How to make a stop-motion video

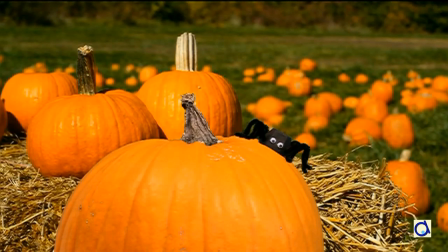Hi, this is Joelle Meyer! Do you remember the animation of the spider that runs all around the pumpkin?
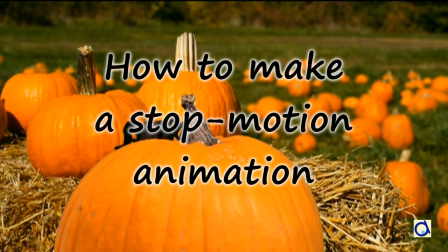Today I will share with you what I did to create this little 12 seconds long animation.
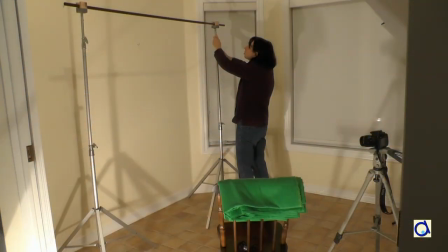I started by installing a green screen.
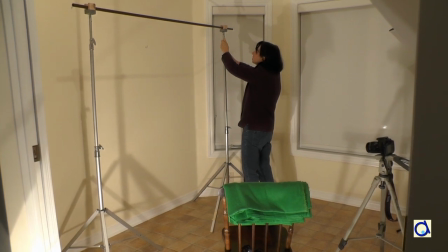I used two old light stands, each topped with a wooden block sculpted especially for me by a kind neighbour.
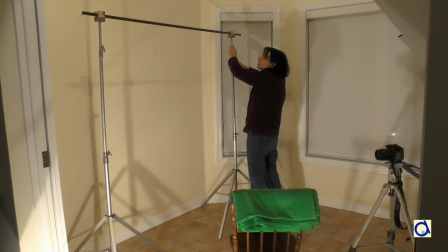I adjusted the brackets to the same height and I put a curtain rod in the hollow of the wooden blocks.
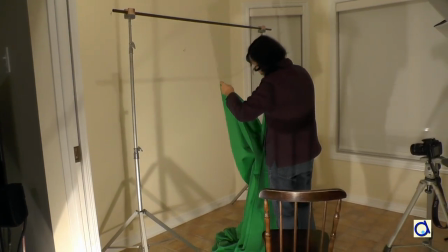Then I hung the green screen on the rod.
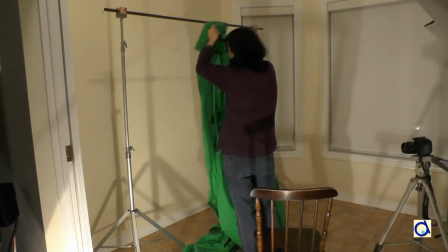The green screen is used as a plain background that you can then replace with another image using the video software.
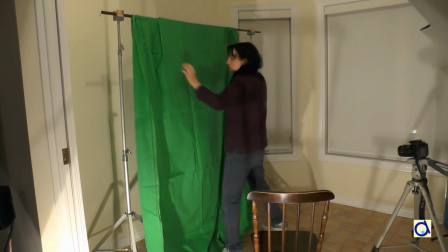Instead of a green screen, you can also use a blue screen.
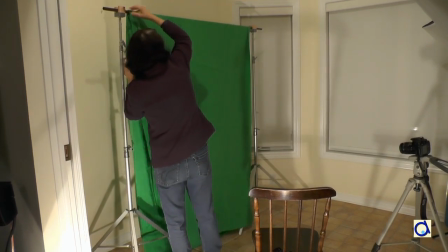If you don't have brackets and a curtain rod, you can attach a piece of green fabric to the wall using thumbtack for example.
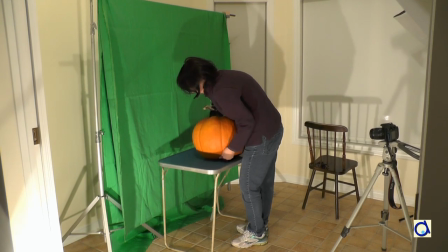I placed a small table in front of the green screen on which I placed a big pumpkin.
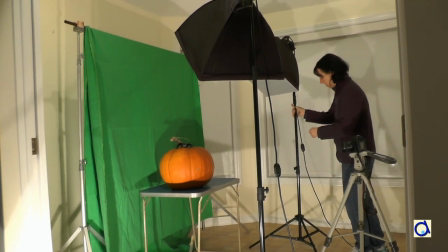Then I put up my lighting. The lights consisted of two 500 watts lamps that I placed on either side of the pumpkin.
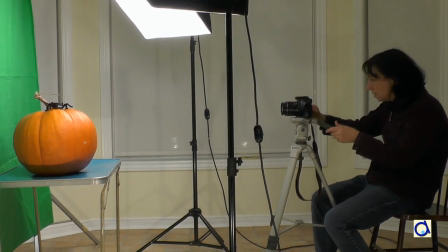Finally, I placed my tripod with a camera at a distance where I could take good pictures of the pumpkin and the spider.
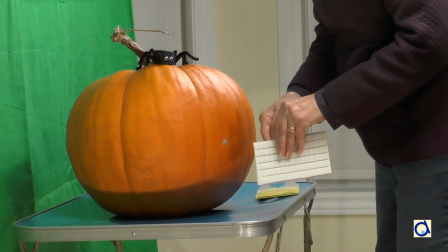As the spider is sometimes placed precariously on the pumpkin, I used a reusable adhesive paste to hold it in place.
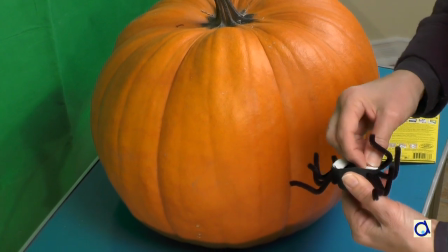The spider is made of a cell of an egg carton and I placed the adhesive paste in the hollow of the egg carton cell.
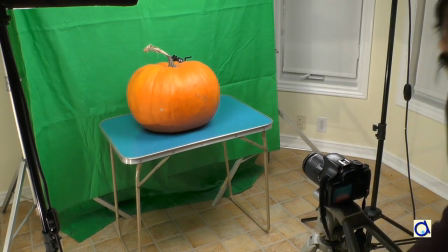I started the animation of the spider with the spider hiding behind the pumpkin.
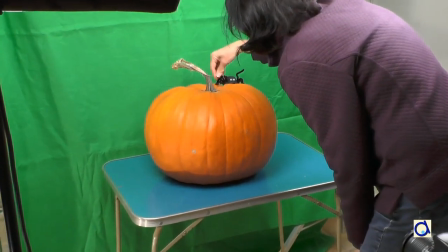Then it went all around and finally it went to hide behind the pumpkin again.
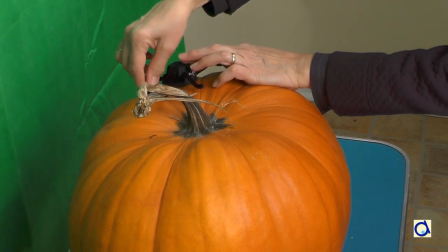The pumpkin and the camera have to remain in the same place during the photo session.
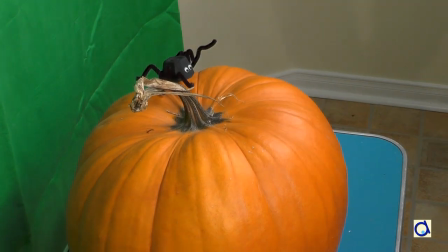Do not change the lighting or the distance from one photo to the next.
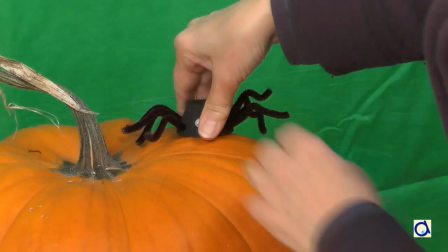So from one picture to another, I moved the spider by small incremental movements.
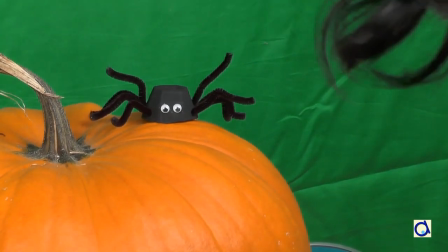Sometimes I moved the spider forward or I lifted one leg and placed another leg down, etc.
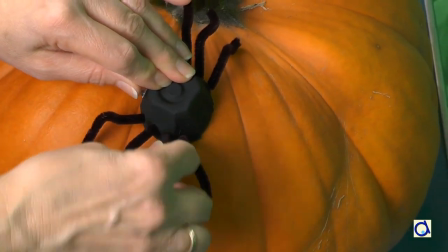To create the animation, I took about 250 pictures with small movements of the spider around the pumpkin.
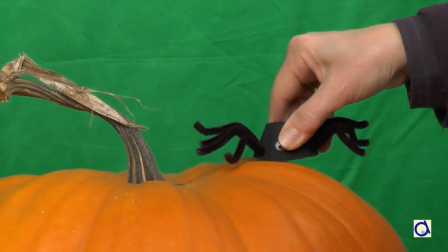This kind of animation is called stop motion. Here is the animation of the spider in front of the green screen.
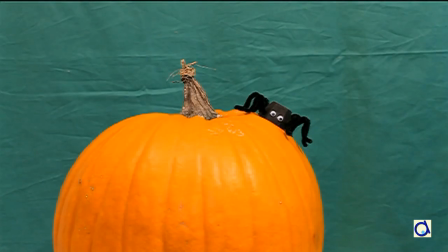You will see that the lighting was not always constant.
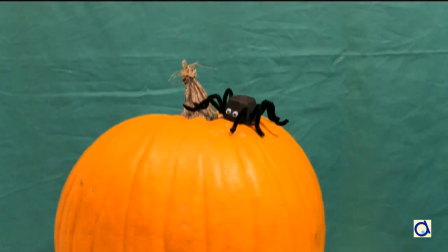I eliminated about 50 pictures either because there was not enough movement of the
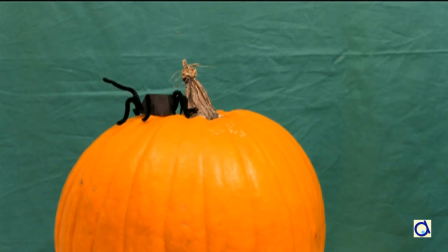spider or because the lighting was not uniform when the flash of the camera went off.
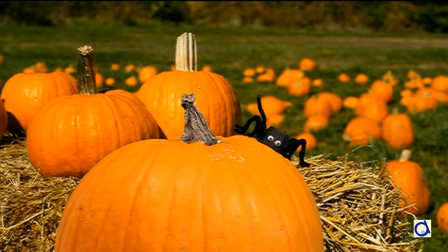Obviously, having a spider running around a pumpkin in front of a green screen is not
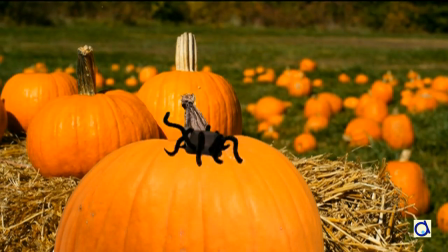as interesting as seeing a spider running around a pumpkin in front of a pumpkin patch.
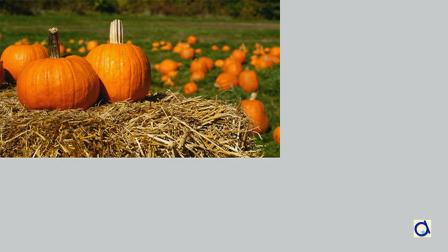To create the illusion, I took a picture with a beautiful pumpkin patch.
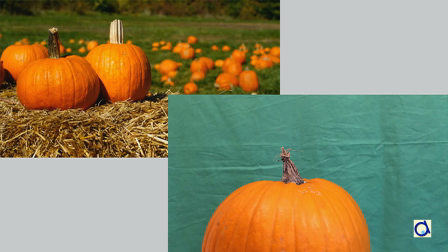I superimposed my first picture with the pumpkin from which I removed the green screen.
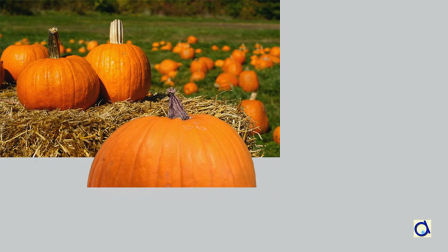These two images together will form the background of my video. Then I introduce one by one the pictures with the spider.
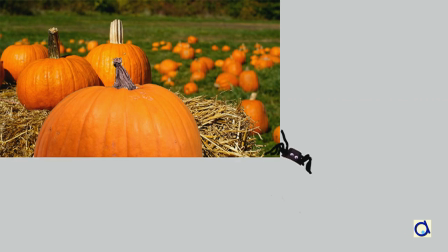From these pictures, I removed not only the green screen but also the pumpkin so that the background remains stable throughout the animation.
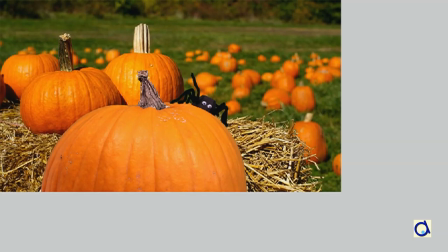I saved each picture individually and then I introduced the 200 pictures in my video program.
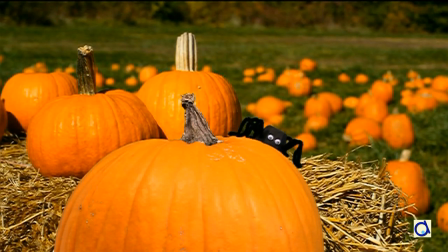The result is an animation of a spider that runs around a pumpkin. This animation of 12 seconds took me about 3 days of work.